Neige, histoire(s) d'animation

Ça faisait longtemps que j'avais envie de faire un film sur la neige, mais complètement sur la neige. J'ai développé un scénario avec l'arrivée des Inuits de passage dans une ville. Ils font escale dans cette ville le temps d'une naissance. Et puis une fois que le bébé est mis au monde, après ils peuvent reprendre la route et continuer leur voyage. Le choix de la technique s'est fait assez naturellement, dans le sens où moi j'avais très envie de faire un film en papier découpé depuis très longtemps. C'était une technique que j'avais déjà essayée et que j'adore en fait. Il se trouve que c'est une technique aussi que je ne connaissais pas très bien. Et Sophie est une amie de longue date et puis naturellement j'ai pensé à elle, je lui ai proposé de collaborer au projet. Oui, tu m'as proposé de travailler sur le graphisme du film. Je crois que tu avais vu un de mes films, L'oiseau cachalot, que j'avais fait précédemment en papier découpé, qui est un livre DVD pour les enfants.
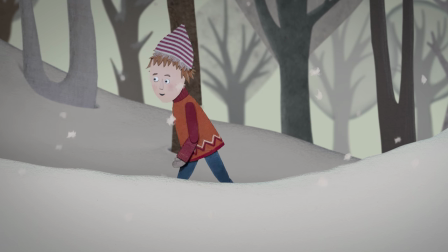Ce qui a été très intéressant sur ce film, c'est qu'Antoine, tu as assez vite demandé un petit peu aussi des conseils et puis un peu plus de précision sur ce monde inuit, notamment par l'intermédiaire d'une personne qui est Céline Espardelier, qui donc est conteuse et comédienne qui est spécialiste un petit peu du monde du monde inuit,
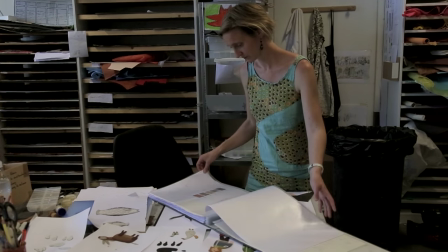enfin qui connaît bien tout ça et donc elle est venue
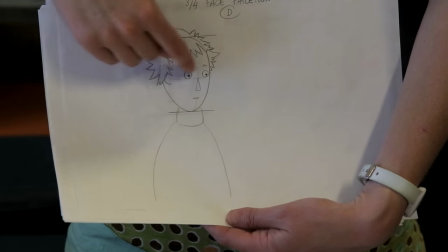elle est venue, je lui ai montré aussi mes dessins et assez vite elle m'a donné plein plein de conseils en fait sur comment,
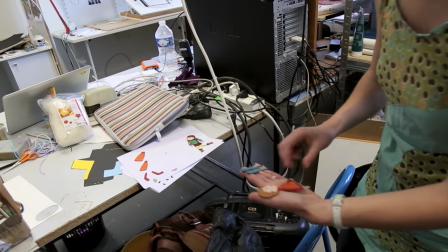voilà parce que les inuits du film sont en habit traditionnel et il a fallu aussi
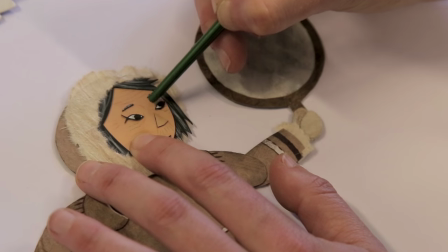être quand même un petit peu à se documenter et puis voir que les habits, ils n'avaient pas forcément la même forme quand c'est un homme, une femme, etc.
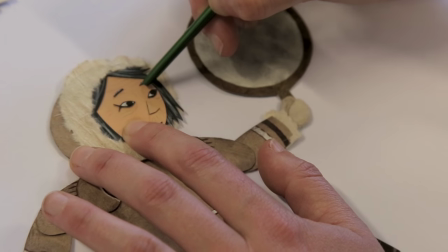Voilà, monter un peu le sourcil, si on veut qu'elle soit un peu plus surprise.
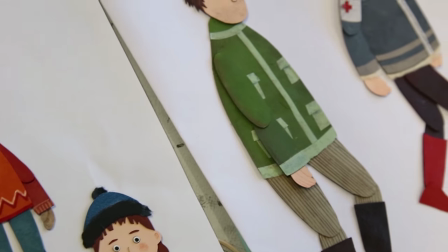C'est assez long de tout préparer parce que la technique du papier découpé, ça va assez vite, entre guillemets, quand on est sous la caméra, mais il y a un gros travail de préparation, c'est-à-dire que quand on écrit un film en papier découpé, il faut vraiment bien savoir de quoi on a besoin, de quel angle de personnage on a besoin.
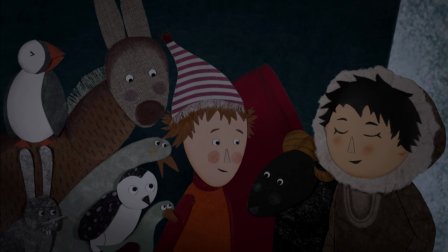C'est vrai que, par exemple, si le personnage va se tourner comme ça, si on est dans un film en marionnette, on va prendre la même marionnette qui va se tourner petit à petit, comme ça, image par image. Alors que là, si Philemon passe de face à profil, il va falloir avoir un Philemon de face, ensuite un Philemon de trois quarts et un Philemon de profil. Donc il faut construire à chaque fois toutes ces étapes-là. et c'est ça qu'il faut bien anticiper avant de commencer le tournage parce que sinon on est tout le temps en train de faire des allers-retours au tournage on est concentré dans l'animation et puis d'un coup on se dit ah zut il me manque cette forme de tête ou il me manque cette forme de main et on n'avait pas anticipé ça donc ça c'était un gros travail aussi à partir du storyboard une fois que le storyboard a été fait
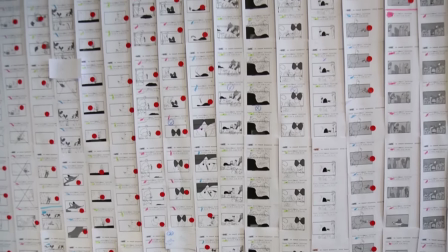j'ai fait exactement un inventaire grosso modo de ce qu'il fallait
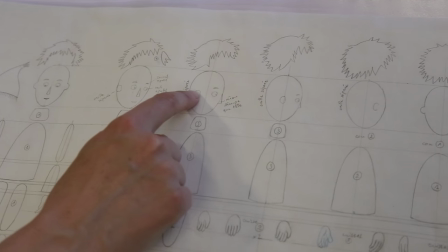sachant qu'on allait tourner sur 4 plateaux que Philemon et Coudeloup qui sont quasiment pas dans tous les plans, mais dans beaucoup de plans.
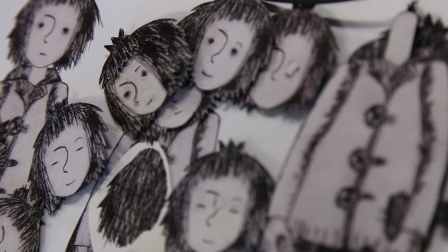Donc il en fallait plein aussi, puisqu'il en fallait aussi un par plateau, sous un peu tous les angles, parce que j'avais peur que sinon il en manque.
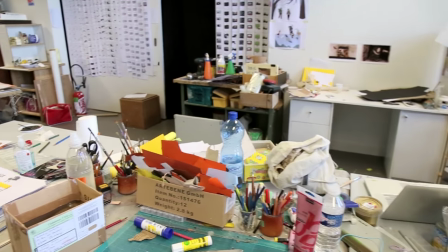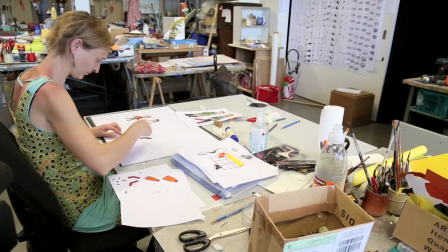Et puis aussi en fonction des échelles de plans. C'est-à-dire qu'il y a des philemons qui ont cette taille-là.
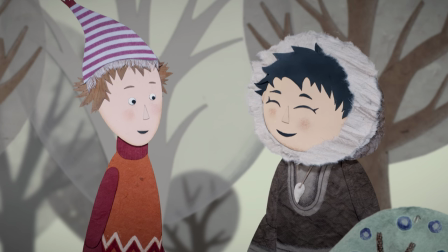Et puis il y a les gros plans, où d'un coup on n'a pas besoin de ce qui est en dessous, puisqu'on est rapproché dans le cadre du personnage. et donc on n'a fabriqué que des bustes,
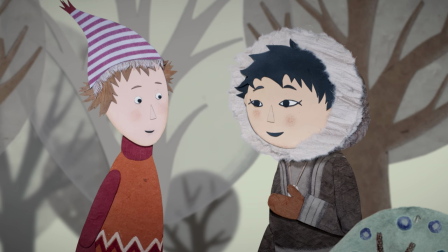mais à une autre échelle pour avoir une meilleure définition aussi. Parce que si on zoome sur un petit pantin, ça ne va pas être joli.
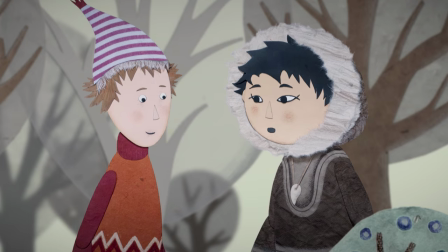On va avoir plein de choses qui ne choquent pas trop dans un plan large, mais dans un plan rapproché. On va avoir plein de poussières, de trucs un peu moches. Et ça vaut le coup de refaire des personnages en fonction des échelles de plans aussi.